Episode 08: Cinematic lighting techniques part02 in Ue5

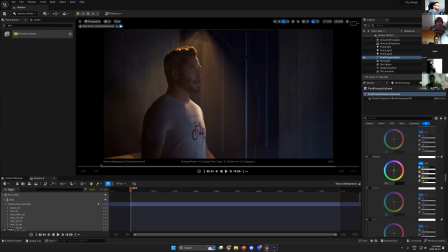It's the same thing that I mentioned. Just set up your lights.
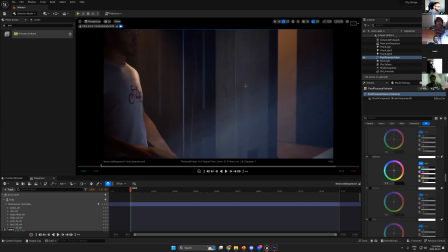Yeah, you see, if we just can take the shot from here, it will looks great.
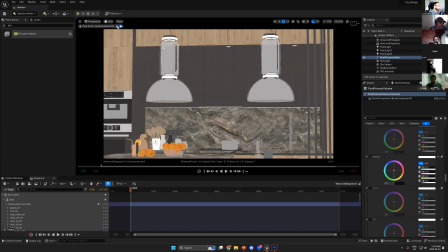I can move the character and bring it over there. So let's try to move the character.
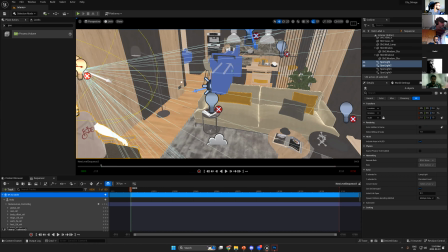Was this too light? Oh. Oh my God.
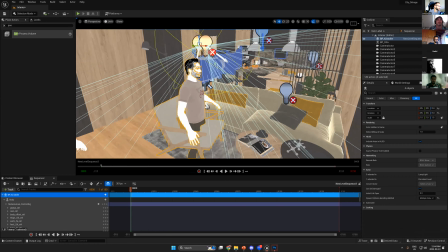Yeah, when I press, okay.
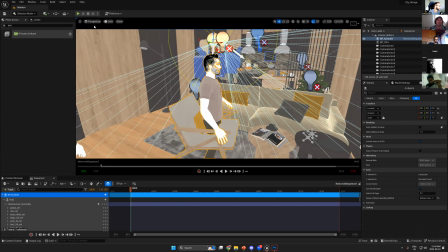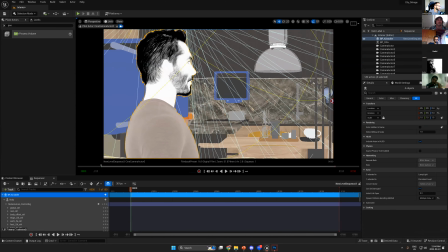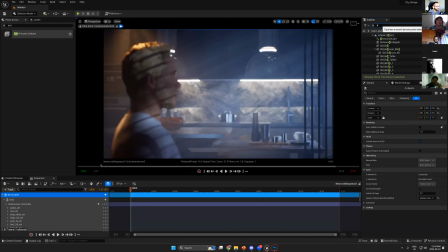Let's say we have it here. Direction light, I don't need to have this direction light anymore.
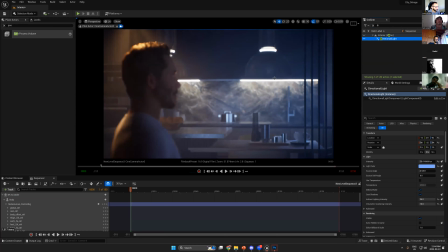But it's really bad because I'm really can't control. But you can move also your character, because you know in movies you always put the character in the way that they're gonna shoot.
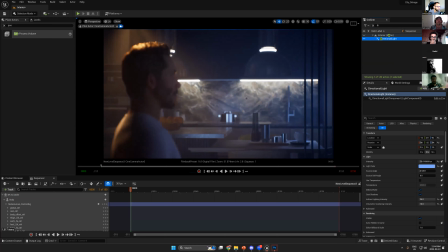So which background it's better. So you can put it behind front of this kitchen to get some nice depths,
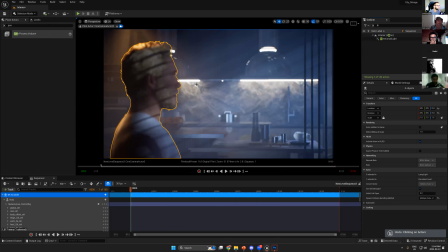or you can just leave him on the sofa, or you can bring him near to the sofa or the chair. So you always have the control to move your character to get a nice background. So after you finish your background,
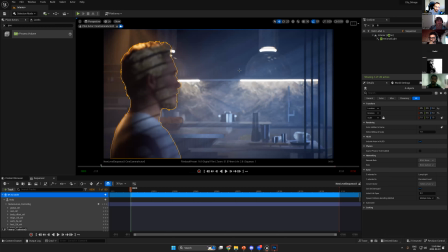you have to put your character in the good position to get the background is lit and make it visible. But because I really can't do anything here, so I have no choice. But I don't know. I don't know.
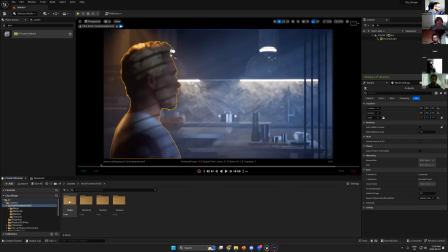So let's open this again, and let's see the woman what there.
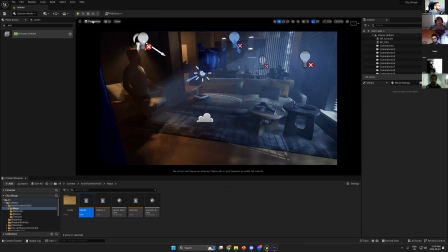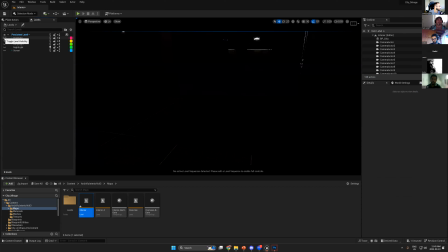So let's turn off this one and turn on the cinematic. Oh.
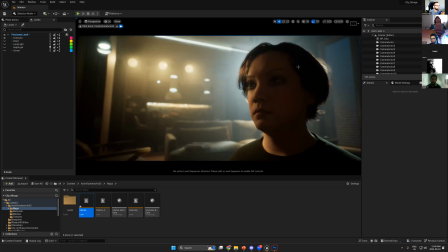So yes, here's the idea as I showed you. I just create the light in the background. I light all the background, and then put the character in the place that you need to shoot, and put the correct
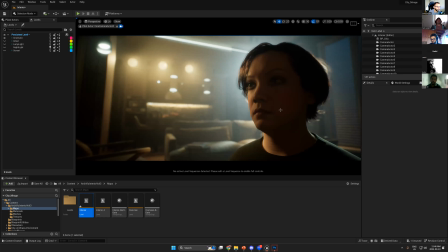camera lens focal, because the camera lens, it's very important to give you more focus. There is one more thing here in the camera. If we go back here and let's go to the setting.
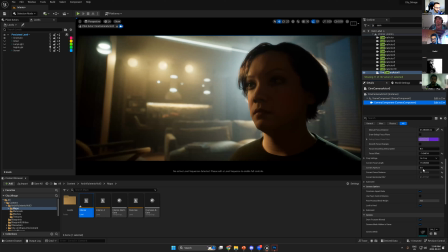Okay, from here you see this current adapter. If I change this to 0, I will get more focus. And if I add it more, like 10, for example, I can get less
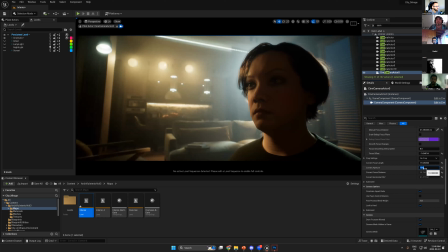out of field, sorry, depth of field.